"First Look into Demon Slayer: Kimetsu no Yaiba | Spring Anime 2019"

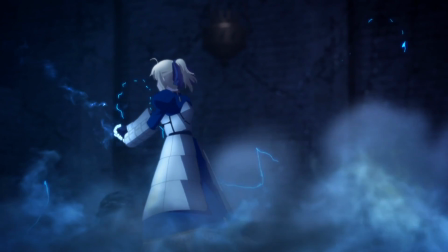From the studio that brought us Unlimited Blade Works,
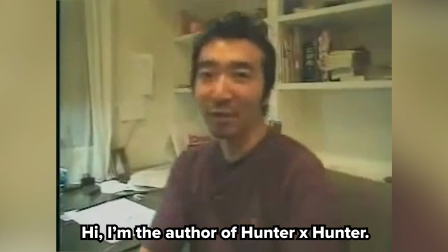based on a manga recommended by this guy.
どうも皆さん、こんにちは。ハンターハンターを書いている富樫義弘です。
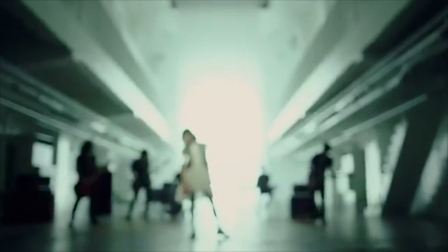And with an opening sang by none other than...
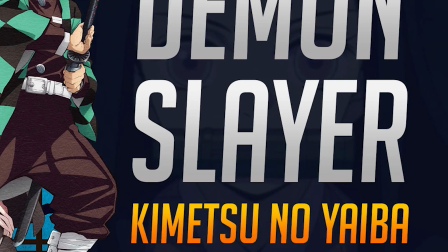Okay, I don't know about you guys, but they already had me at Unlimited Blade Works. Okay, so I watched the first episode of Demon Slayer, and I have to say that it was a very solid start.
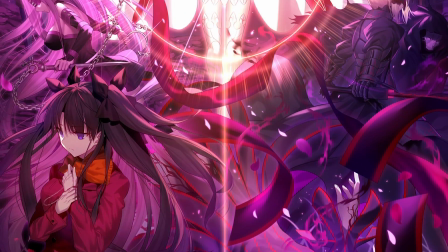Aside from the pleasant surprise that Ufotable was adapting something outside of the Fate franchise, I was hyped to find out that they chose to adapt a weekly Shonen Jump manga.
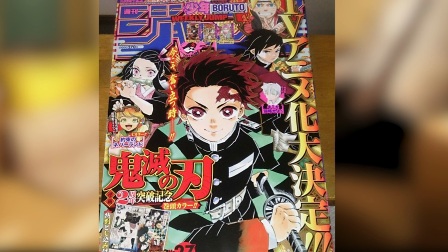I can only describe the experience as getting to watch a Shonen Jump manga dine in first class.
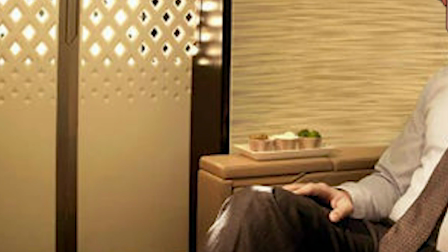It's like they're getting the VIP treatment, having hors d'oeuvres, the finest wine.
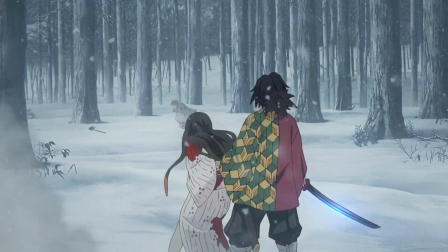So as expected, the animation in this first episode is top-notch and extremely fluid.
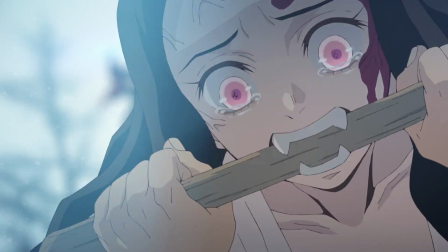The soundtrack is probably even better because it fits every scene so well and really captures the right emotions,
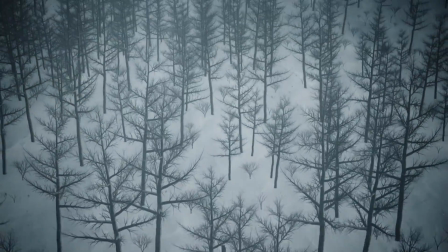giving the episode a sense of atmosphere while still making the story feel grand and epic. But what's most interesting, and what I actually didn't expect, was the art style they used for the characters.
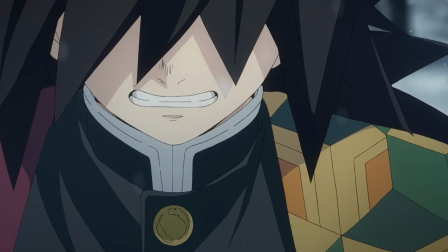It actually feels very different from what we're used to seeing nowadays.
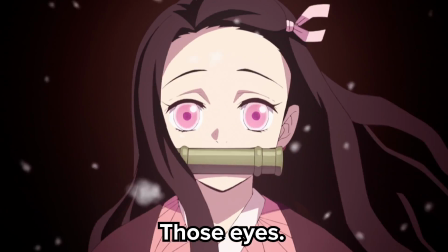They have this rough and bold line work accompanied by these really appealing color schemes, which serves to give the characters a sort of expressiveness and intensity.
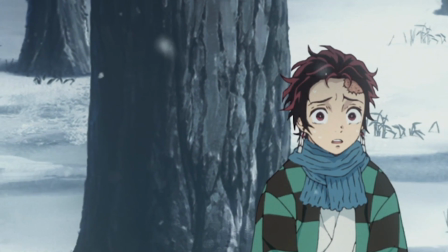This is further accentuated by the fact that they don't match with the visual style used for the backgrounds. But strangely enough, this contrast never seems jarring.
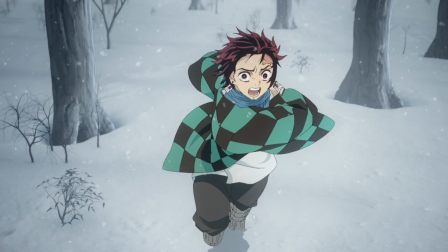Instead, it just makes the characters pop more and really lets you focus in on their actions. So, great animation, check.
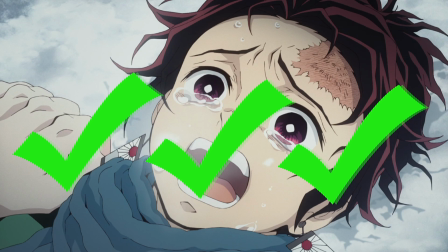Great music, check. Unique character designs, check. This production pretty much sounds perfect, except they use CG in the episode.
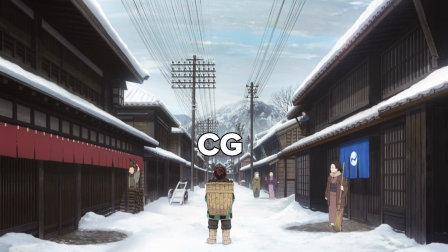Not once, not twice. It was almost like every long shot was CG, with some transitions being somewhat seamless, while others felt very obvious.
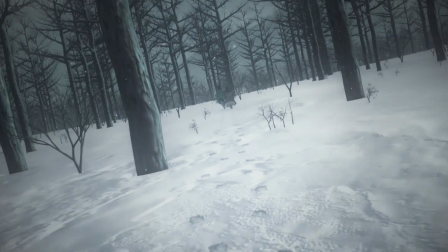Thankfully, it never really detracts from the episode, but let's be honest with what we're really thinking here.
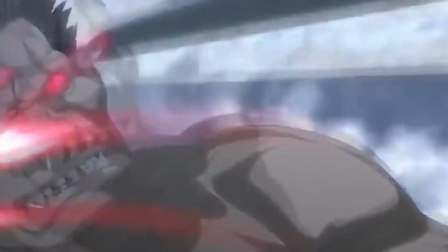They better not make it part of the action scenes later. I swear to God, don't mess with my fucking action scene!
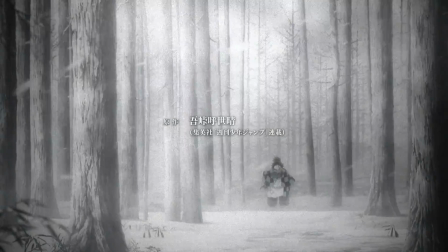Now let's get to the most important part, the story, which might be the part that you find the most lacking.
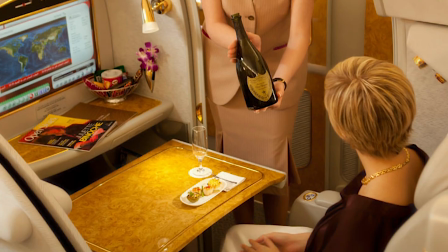Now that's not to say it's not good, it's just not anything you haven't seen before. Like if the production was first class, this is more like economy.
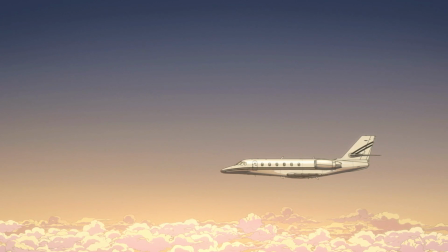We're still on the plane, we're still flying, we haven't crashed and burned, but you're just not gonna be wowed.
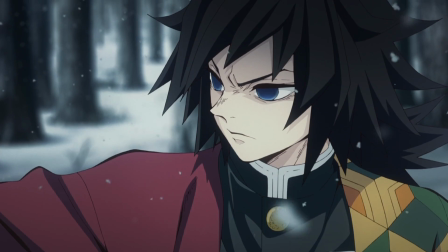The entire first episode is just devoted to setting up what feels like a typical revenge story, with demons.
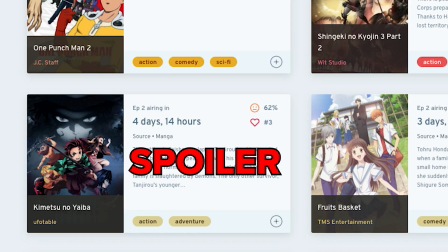Spoiler. I can't even tell you what it's about because it's so straightforward that even reading the synopsis of the show would spoil you.
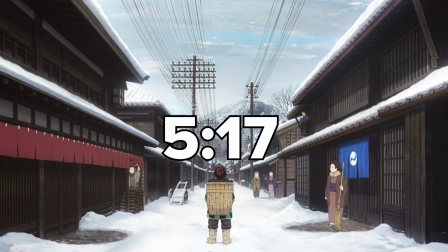So if you still haven't watched it and don't want to get spoiled, you can skip ahead to this timestamp. Here's my main issue with the premiere.
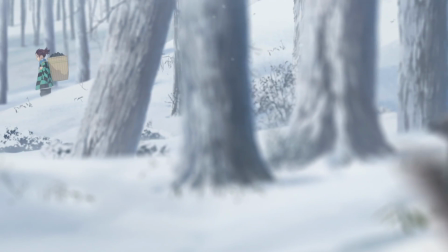From early on in the episode, when Tanjiro is going down the snowy mountain, we get to hear his thoughts, and his last thought happens to be...
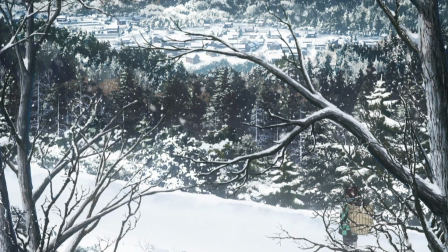そして幸せが壊れる時にはいつも血の匂いがする。
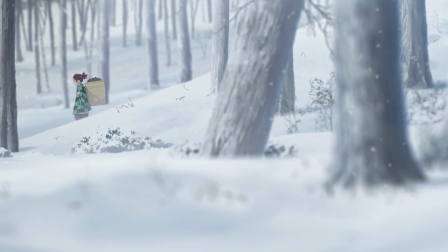Why is he thinking about this as he's going down the hill? Everything seems to be perfectly fine, and he suddenly shifts to this ominous line for no reason.
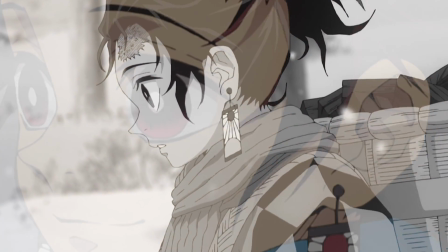Even the music becomes eerie, and it's definitely not a future version of himself narrating this, it's him in the present.
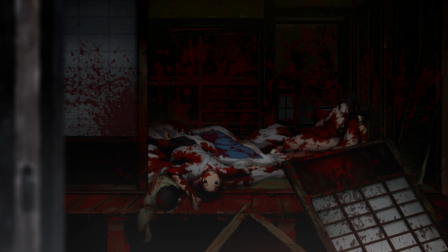So with that on-the-nose foreshadowing, get it? You're already expecting something horrible to happen to his family while he's gone, and now you're just waiting for the ball to drop.
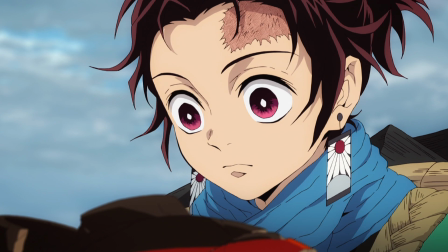I can understand that the purpose of this line is to really make you question why he would know the smell of blood or even bring it up, playing up the fact that he has a very acute sense of smell.
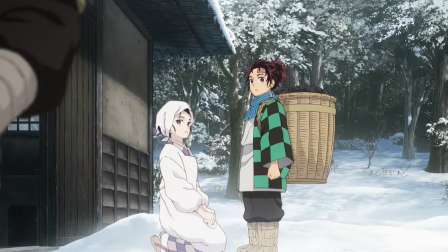That's a nice touch that I can appreciate, but then with this in mind, it makes everything else in the episode feel like just being there to set up Tanjiro's character,
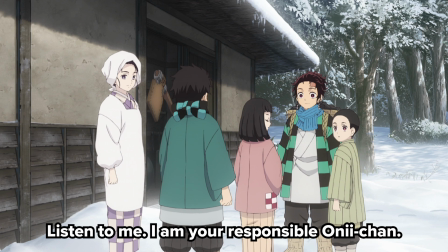almost as if it's all just mechanical and going through the motions. Think about it. The very next scene is him visiting the town.
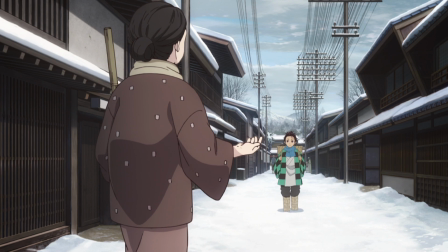The only purpose of the scene is to let you know aspects about Tanjiro.
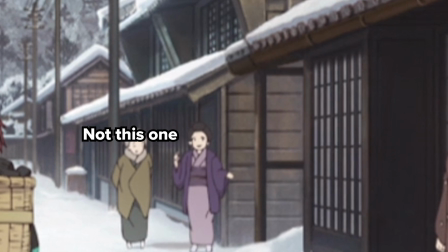He's kind, he helps everyone, he's a hard worker, he's reliable, he can even fix doors, meaning that he's a skillful problem solver.
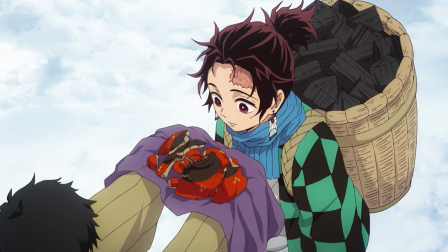He can figure out who broke the plate just by sniffing it, meaning that he has a superhuman sense of smell.
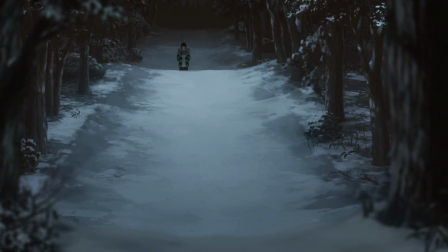So after this, he's on his way back to his house, and now is when you're expecting him to find his family dead.
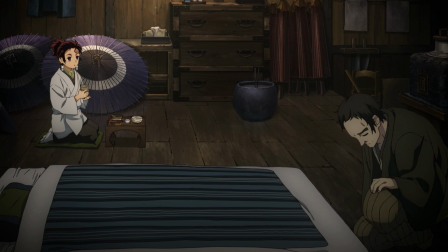But wait, now he's taken hostage by an old man that only exists for the purpose of keeping Tanjiro safe and away from his family.
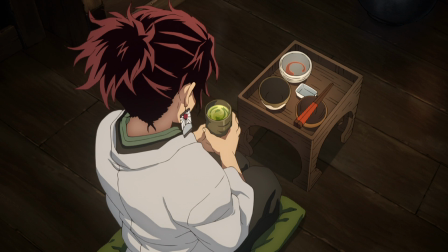How convenient. There is no other purpose to this scene besides prolonging what you already know is going to happen. If anything, it makes it extremely obvious now that his family's gonna get Game of Thrones. The only thing that we really got from this scene is that Tanjiro doesn't believe that the demons are real.
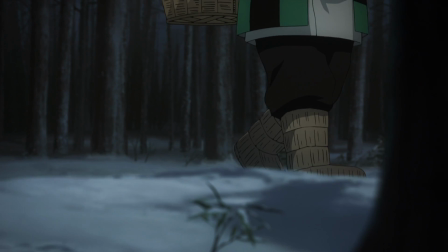But if Tanjiro would have gone to his house and witnessed the murder of his family, he would have seen the demons with his own eyes without a need for all this explanation.